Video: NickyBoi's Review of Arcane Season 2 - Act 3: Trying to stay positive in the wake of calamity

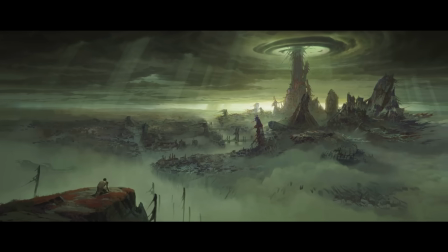3:56 The side thing with Jace, I really like the world they set up, completely overtaken by the Hex Core,
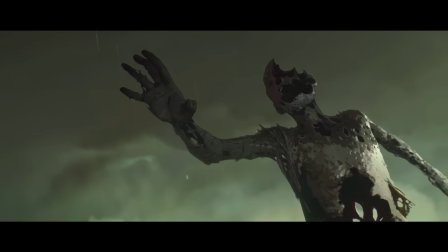4:02 where every character is just this hollowed out husk of who they once were, and the people who were originally enlightened by Victor, turned into these husks to represent the glorious evolution, are still wandering around there. I thought it was some great visual storytelling, even if it got a bit confusing.
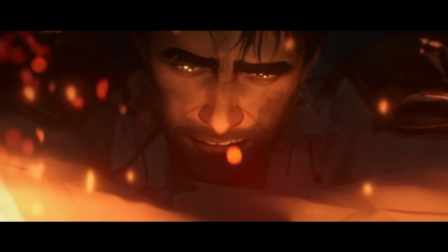4:15 It's like, I don't think they completely sold how deranged and crazy Victor became.
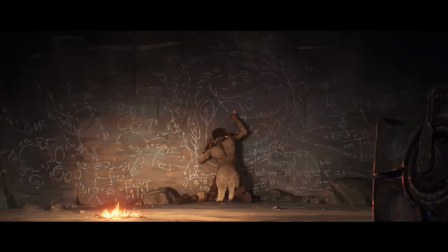4:19 I guess because there was this whole time skip of him being in the cave, we don't know how long he was actually in there for, and also Victor being revealed to be the one to send Jace back to kill his own self.
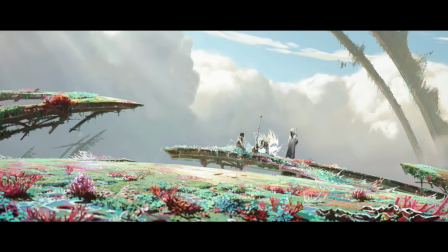4:27 I think that was largely inferred that was going to be the case,
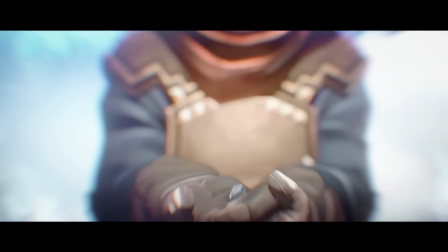4:30 but is Victor in this universe just a magical reality-hopping time wizard that can give the gemstones to every Jace in every reality?
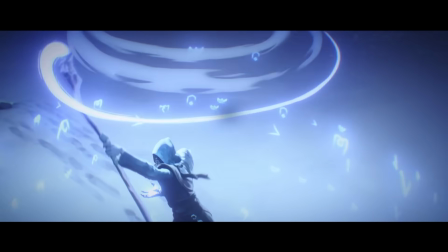4:36 Like, I don't really know what they're inferring there. I still think the wizard is just some random other guy. The random other guy had these tattoos on his finger.
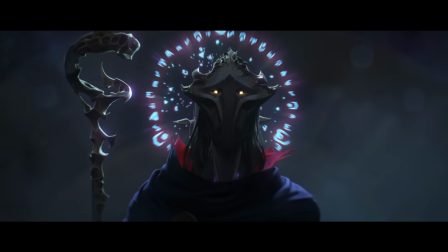4:42 Victor didn't have that. Speaking of Victor, though, his design, I do really, really like the new design they gave for Victor.
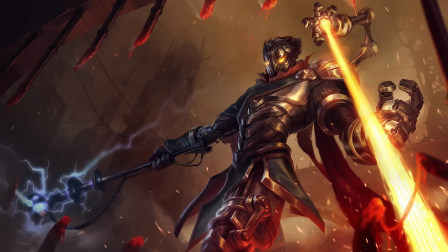4:49 Victor, for me, has always been this character that feels just kind of half-baked.
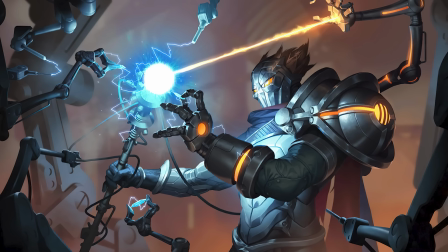4:52 He's supposed to be this glorious revolution, the robotization of humanity, to remove all human emotion, at least when they want him to be the villain.
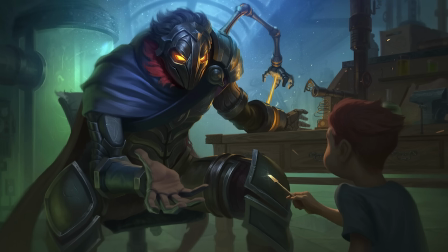4:59 Some years they just want, oh no, actually he just wants to help people. I'll give you a cyborg arm to help you out.
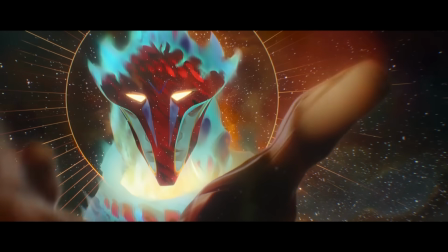5:03 You don't have to be a full robot. So in this one, they really went in that way that I'm going to help everybody because they all need my help without their consent.
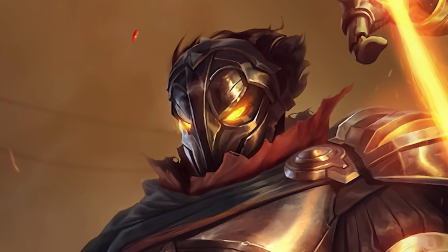5:10 And I think my favorite detail they had was his mask. I think the mask in League always felt kind of superfluous.
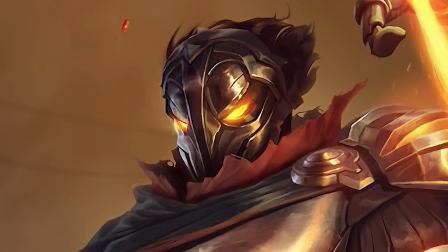5:16 Like, why wouldn't he just have a robot head? Why is he just wearing a thing to cover up his face when he could just turn his face into a robot?
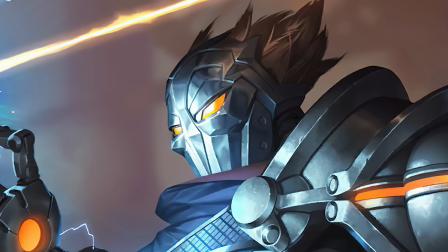5:22 And I think mainly that exists on his design to try and make him scary, but it makes him look a lot more silly.
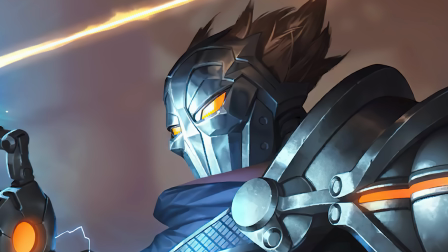5:27 I think in general, Victor's whole design just looks incredibly silly.
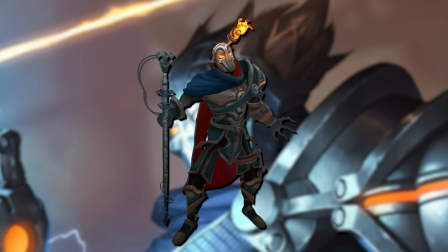5:30 Not enough robotics, having the long flowing cape and all these clothes and armor pieces and leg, like, it doesn't look nearly robotic enough.
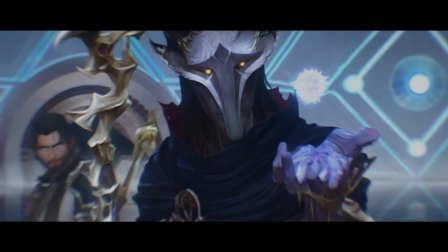5:38 Granted, this version doesn't look robotic either, but he looks almost entirely inhuman, and I think primarily that is because of how they changed his mask.
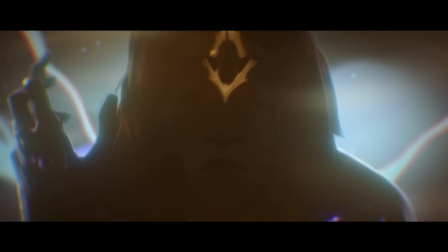5:45 You can see that his face is perfectly symmetrical, but the Arcane literally ripped his face apart like it was boring out of his skull,
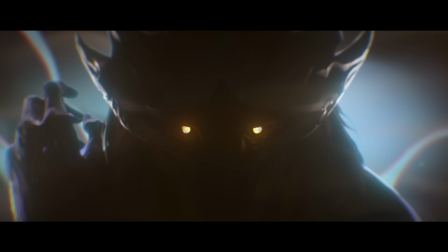5:52 so it's ripping apart at his identity to create a new one. It's why his lips don't move and his eyes don't move.
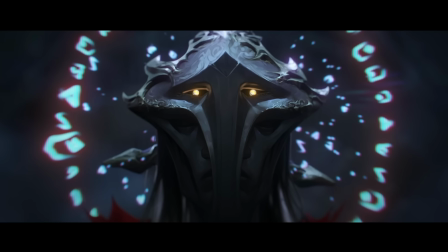5:57 It is just the Arcane magic in the center, and it looks horrifying in weird ways because it is so scary and unnerving, but is also perfectly symmetrical.
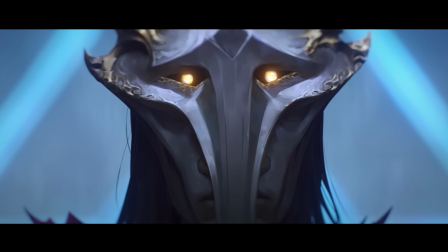6:05 Like Victor says, it is the exact middle point between order and chaos, and I just think that was incredibly well done.
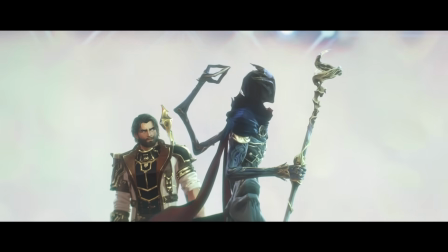6:11 Changing the cloak as well to being this more long flowing cape, making him a lot more spindly. They still had the hex claw in there, which I was surprised that that even made an appearance.
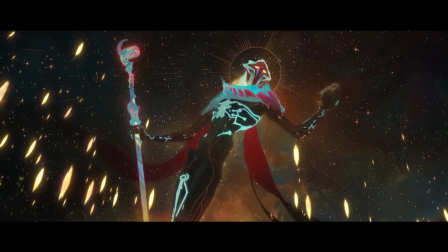6:18 I thought they were going to remove that. And I think what they did with the Glorious Evolution is a lot more interesting than what they did in the base League lore.
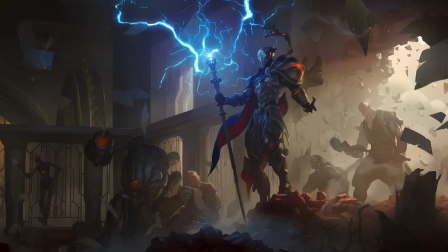6:25 In the base League lore, he was all about trying to improve humanity by replacing them with robots and cybernetic augmentations.
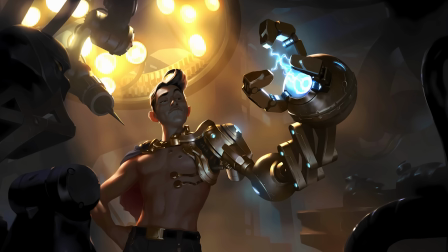6:31 He was constantly flip-flopping between whether he was actually genuinely trying to help people or because he thought humanity was just a disease.
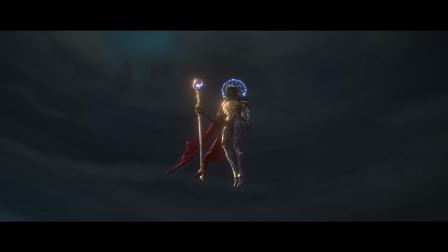6:36 So in this version, going in that direction, but also changing the Glorious Evolution to being fully assimilating everybody.
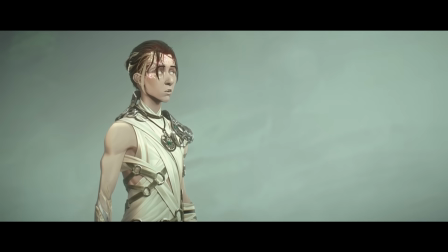6:42 He is so sick of humanity and their compassion and rage and emotion in general that he turns humanity into this androgynous hive mind of beings.
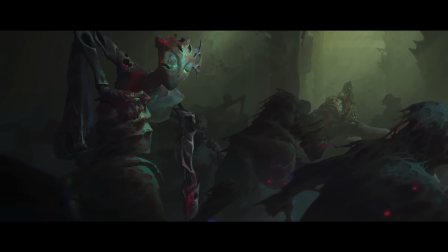6:49 And they were genuinely scary and unnerving, especially in the alternate timeline shenanigans with Jace. We were correct, it is what people tainted by the Hex Core will eventually turn into.
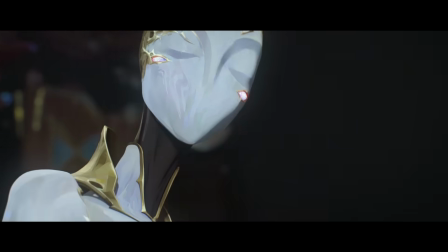6:57 But even when you had the new Glorious Evolution, the pristine version, they had these hollowed out heads.
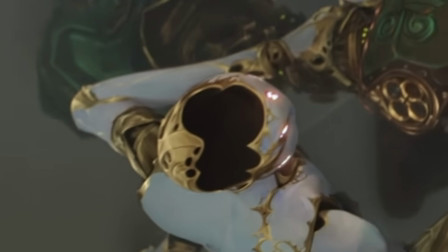7:02 They were literally empty headed, no brains, because they're not their own people anymore.
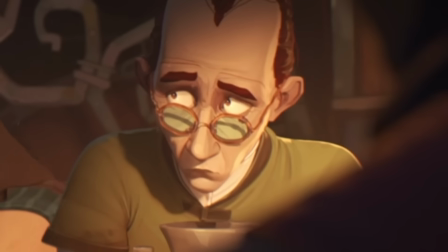7:06 And I think probably using Huck as the first one to do that, one who was probably one of the most emotional persons in the show, at least for the brief amount of time that he had on screen,
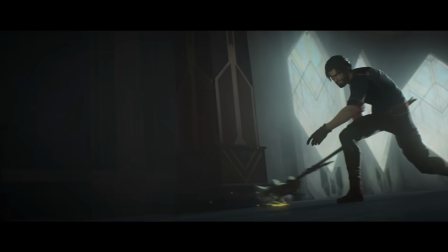7:14 you can see just how much of a perversion that is, how much you have lost this person entirely. It makes him a lot more threatening as a villain. And even though Victor's original goal was not a villainous one, the end goal and the methods that he's taken to achieve that end goal are terrifying.
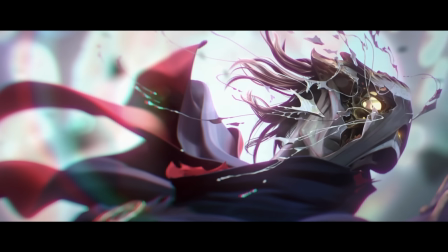7:27 It makes him a lot more impactful as a villain, I think. And I did actually kind of like the closure they had with Sky.
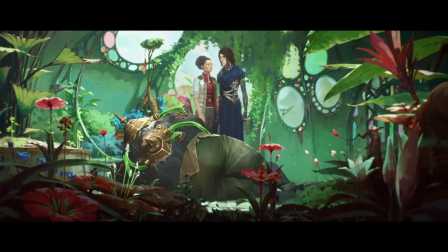7:32 Sky has always been this character existing in the background, not really doing much of anything. It's not even clear whether she was actually the Hex Core, or maybe, I guess,
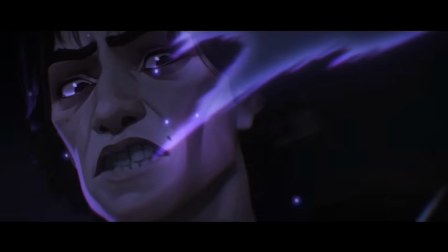7:40 confirmed almost sort of now that Victor messing around with the Hex Core in season one and the Thanos snap that happened to Sky actually caused her consciousness to get absorbed into Victor.
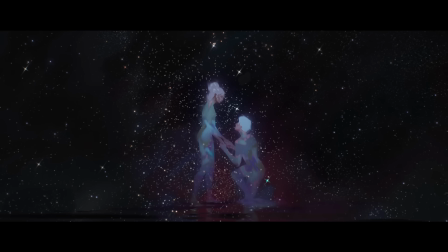7:49 Because the way they talk to each other sounds like that they were both sharing the same mind. And when Victor's undergoing the Glorious Evolution, he's like, well, I guess this is goodbye.
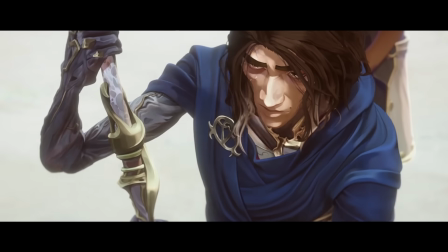7:56 So him purging his humanity is also purging Sky. So I think Sky having her being a physical manifestation of what remains of Victor's humanity was really clever.
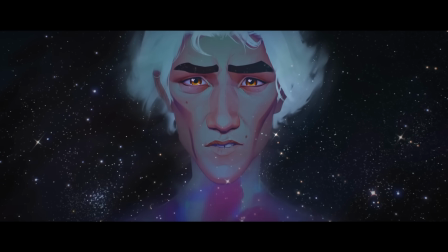8:05 And also just him saying, oh yeah, I will miss our talks. And Sky goes, no, you won't.
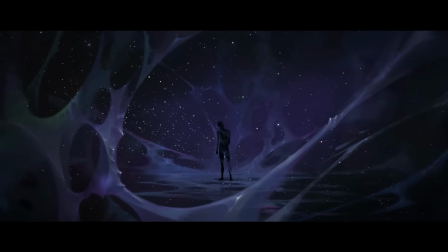8:09 Which is true, he's purging himself of his humanity, so he's not gonna have any recollection, any love for Sky anymore.
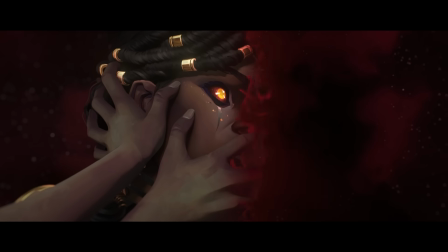8:15 I thought that was well done for what little significance of a character that she was. Speaking of designs as well, I raved about Victor so much, I forgot to mention LeBlanc.
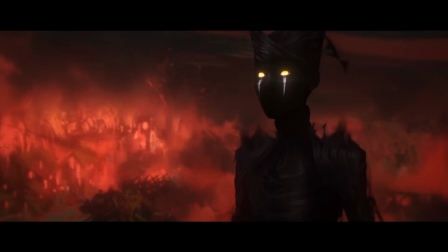8:22 And I am happy LeBlanc did not randomly all of a sudden take center stage out of nowhere.
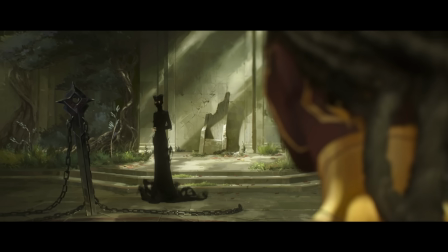8:27 She was still more of a background character, so we got to see more of Ambessa. But I really, really like this new design for LeBlanc, having her completely cloaked in shadows, minus her fingers,
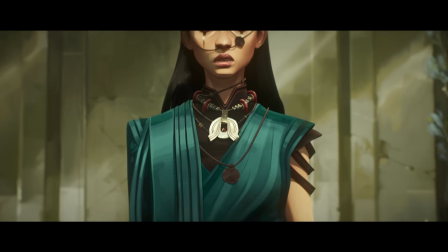8:36 but also having that same kind of caved-in, open skull look that Victor and his Glorious Evolution robots did,
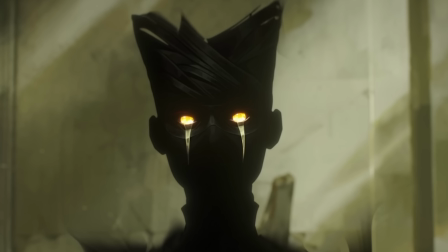8:41 that parallel to the corruption of the Arcane. I think that was very clever. And also, as an illusionist, someone who disguises herself all the time, that makes perfect sense.
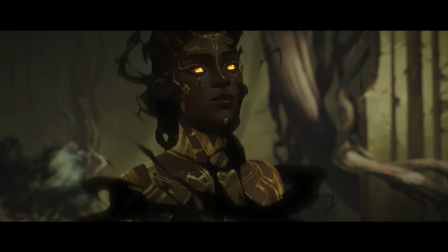8:49 She would never ever show her true face, literally cloaked in shadows all the time, giving those bright glowing golden eyes, still having the face markings.
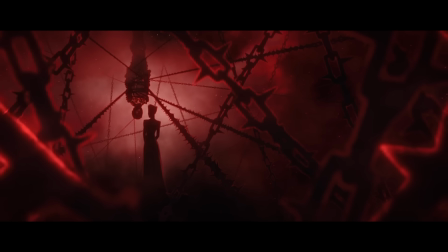8:57 Like, I thought LeBlanc looked incredibly menacing for what little screen time she had, and I wish she actually looked like that all the time in League, but I know they're not gonna do that.
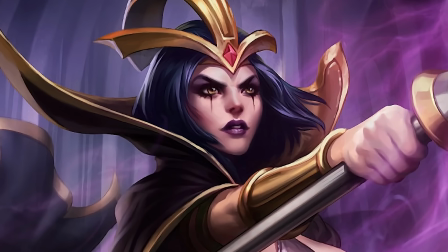9:03 I don't know how Riot's gonna change half the characters that appeared in this show.
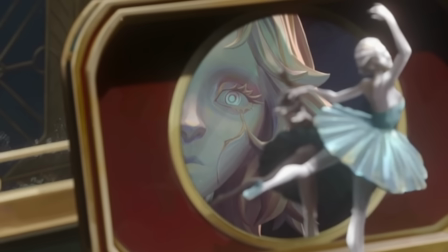9:06 And I think lastly, in terms of design, that I really liked was Orianna as well, which we only got to see little brief glimpses of, but it is a sort of middle way.
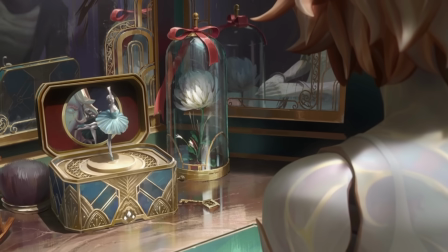9:13 It's not quite to the same degree as Victor's Glorious Evolution. It's enough that she has been revived again, but she still kind of looks like herself.
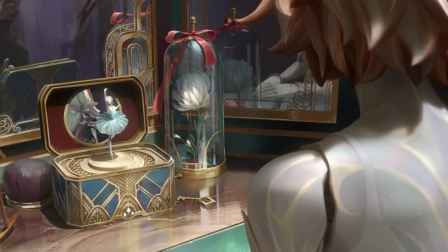9:20 That part of the story seemed more like sequel baiting. Like, what's going to happen to Orianna now?
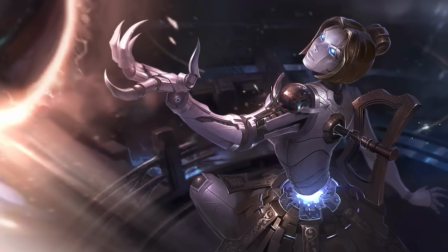9:23 She definitely is a completely different character with a completely different origin and a completely different father than we know of her in League of Legends.
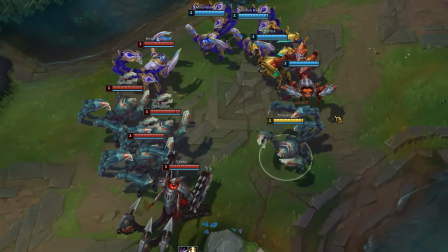9:29 So I don't know what's going to happen to her. Riot's been so slow with visually updating champions. I don't know.
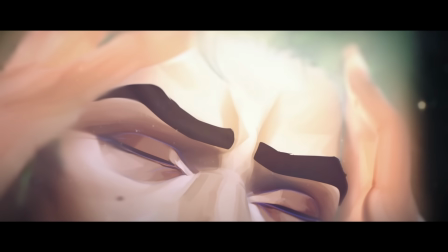9:33 And that's kind of the last positive, because those character designs do kind of tie into the lore implications,
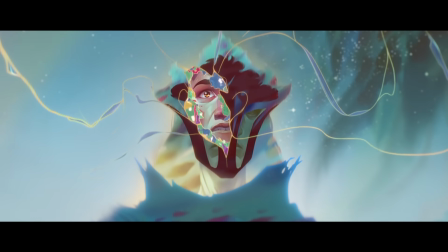9:39 just how much this entire world has changed as a result of Arcane. And I will talk about that in the next video.
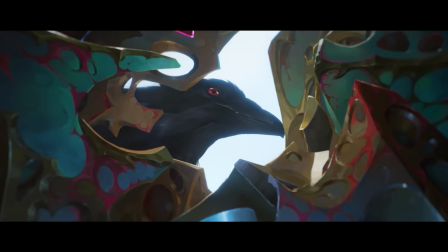9:45 So until that, Let me know what you thought down in the comments below. What are the things that you actually enjoyed about Arcane Act 3?
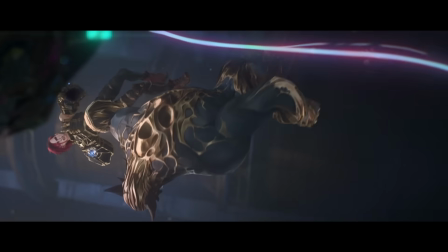9:52 I feel like the actual beauty of this show has been drowned out by the sea of people just absolutely losing their minds for how much is changing the league lore. And I'm with you on that too. I'm making a whole follow-up video because of it, but I do want to at least take the time to appreciate this show for what has given us.
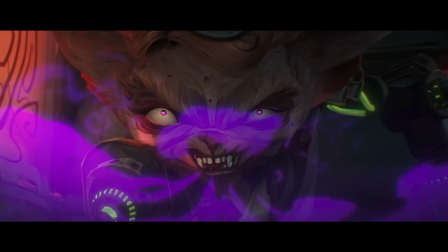10:06 The fact that we have actually had Arcane exist in the first place is just a marvel.
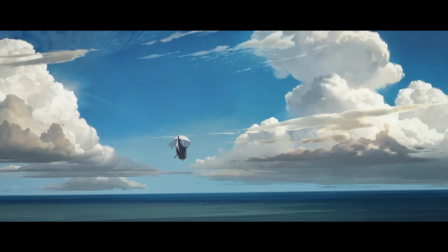10:11 So thank you for watching this rambly nonsense, fellas. Take care of yourselves, and hopefully I will see you in the next video.